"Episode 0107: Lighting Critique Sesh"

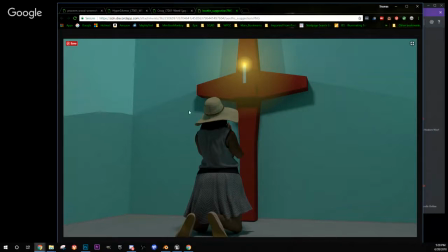(24:59)
again, if you're not showcasing the model, it's okay to like clip into things and get it nice and tight and make it something that's interesting, because it's hard to tell kind of what she's doing. She's facing, I mean, I know this is a cross and she's praying, but
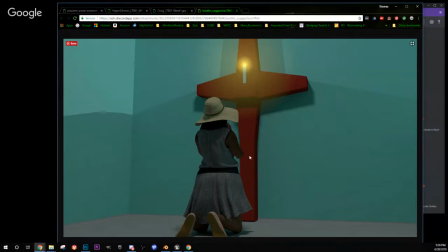(25:15)
if you weren't a Christian, you might not know what she's doing right here because we can't really see her hands, and you had to rotate it back around. Lighting wise, I think, I mean, I like these soft shadows, but it's almost straight down, right?
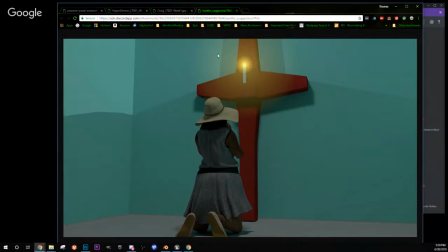(25:30)
Because we're seeing these shadows. It's almost like the light is just shooting straight down on her, or on the whole scene. Rather, something like this could be really moody, right? You can make it really dark and fake the fact that the candle is lighting the scene by taking lights and rimming her um,
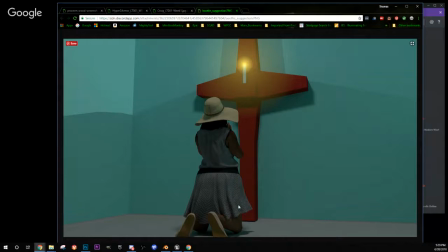(25:49)
with this warm glow, and then kind of darkening back. And then that way you're really like, again, if you have it over here, you're really looking into the scene, you're looking at the brightest part, and you can walk your way through it by looking at the rims and details that hit even toward the back.
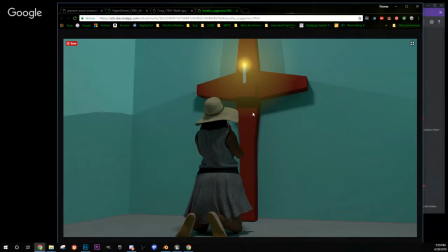(26:11)
It's hard to explain without the composition sitting in front of me, but yeah, this could be cool. I mean, the model's great. The lady model is really, really cool. It looks photoreal to me.
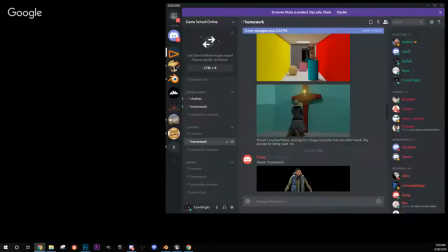(26:24)
Oh, realizing I'm not in here.
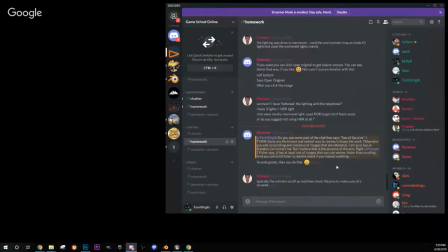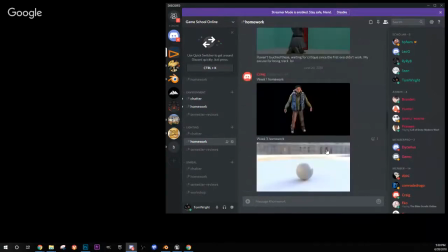(26:34)
Yeah, to make sure everything's covered. Okay. Let's look at this guy.
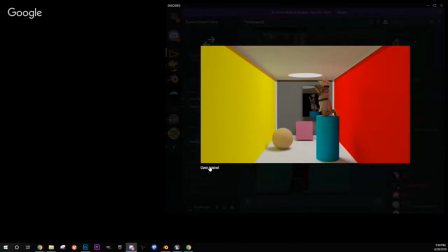(26:40)
So this looks like a test. We'll look at the whole thing.
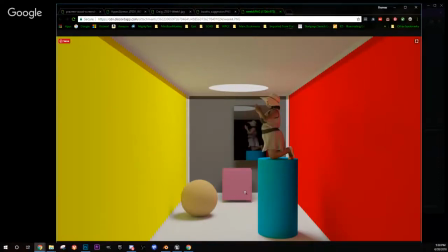(26:49)
These are like ray trace tests. I can't remember what they call these rooms, but to make sure everything's working. Yeah, I mean, everything's where I can see the yellow on her clothes. I can see the red. That's what it's supposed to look like. Cool.
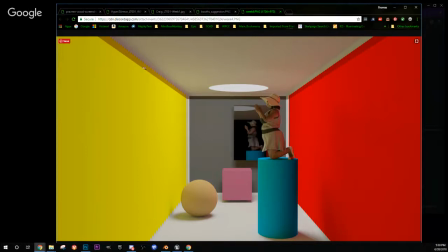(27:08)
I mean, not much to say.
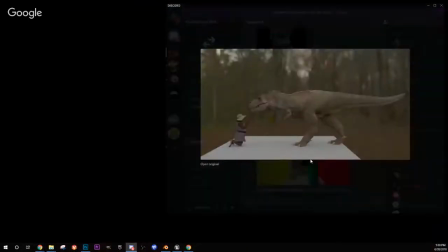(27:15)
Whoa, that's cool. Ha! So this looks like it's lit with not the right thing.
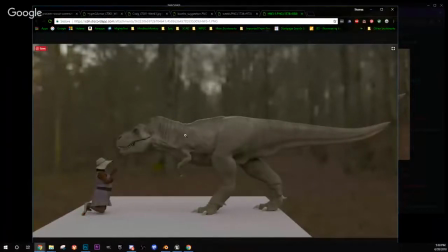(27:26)
This one lit with HDR. Which I really like this rim here on the back. I don't know if that was created by the HDR. If you put that in there, that's pretty. That's what I talk about, drawing your eye into things,
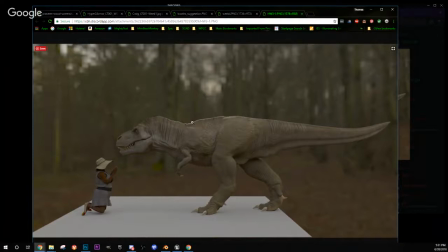(27:43)
and it makes me immediately look through the dinosaur and kind of come into his eye and face. Again, a lot of the stuff compositionally could be a lot more interesting. If this is like a shot, what would you want to see? The thing I didn't mention is,
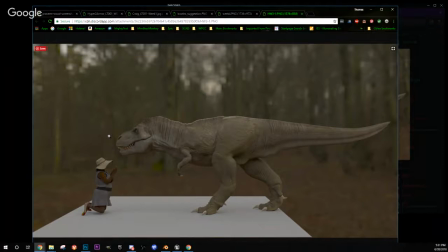(28:01)
and this is something that probably you guys should be using all the time, is reference. Like I use reference constantly. It could be anything from a color swatch to an actual shot from a film or anything like that.
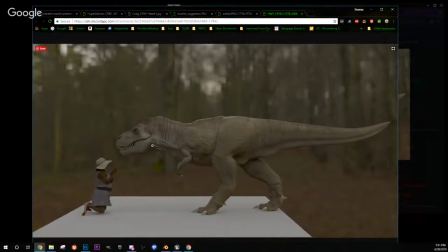(28:19)
But if you're looking to make this a cool shot, man, go watch Jurassic Park or any of the sequels and pick a camera angle or a shot that really looks dynamic and really looks cool to you, and then match that shot. We steal like artists, right?
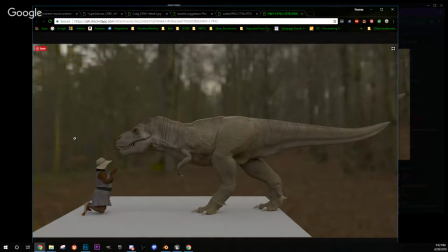(28:39)
There's no reason to try and reinvent the wheel when one of the world's best cinematographers has already come up with this really cool shot. You should just take it and compositionally take it, and then you can light it the way you want it, or you could try to copy theirs.
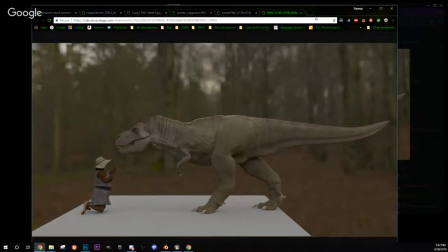(28:58)
There's a lot to be learned by looking at some of those things and matching them up.
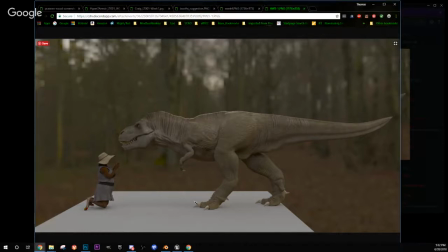(29:04)
The model looks great.